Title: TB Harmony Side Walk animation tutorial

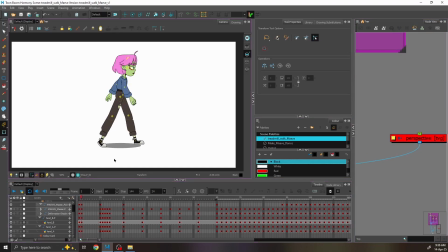I've added a perspective to make sure that it's not feeling flat, to add a little bit of depth to the look. When I was happy with the contact poses, I've spread them out, tweened them, and created passing poses.
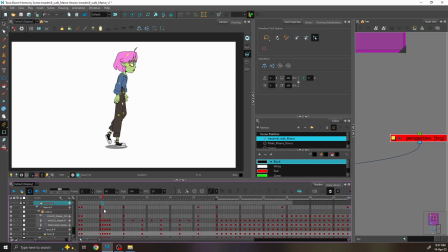You always have to adjust the product that you get from tweening because otherwise it's going to look very mechanical.
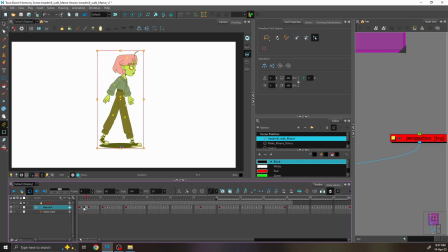So just to illustrate to you how it looked like when it was just tweened. This is before and this is after. And that's the form of adjustment we've made.
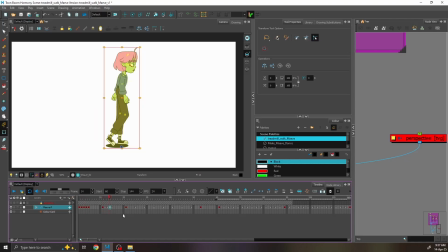We've added up and down as well and determined how far she's going to go up and down in the walk. Now we've spread out the keys that we had, so the contacts and the passing poses, and we added more in betweens.
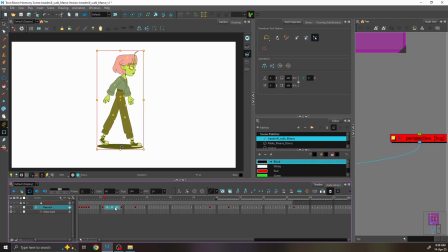And this is to show you how it looked like straight after tweening, and this is the comparison of how it was after we've adjusted them.
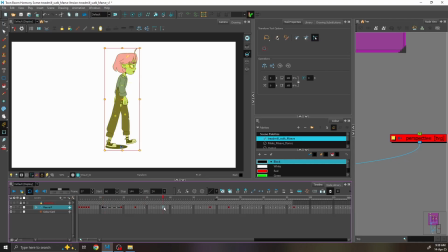And after getting the initial poses, all we had to do is make sure that everything works and flows correctly, which you can
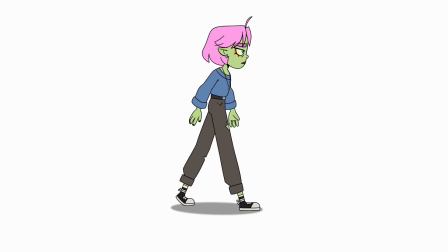watch back in the longer extended version. And this is the result that we have.
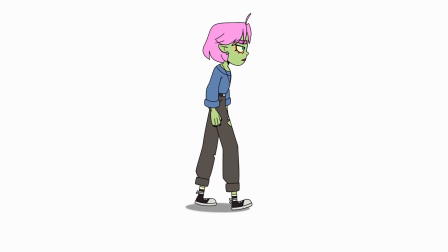And this is it. That's how you create a sidewalk for a rigged character. I hope this video was helpful in working on your sidewalks. See you next time!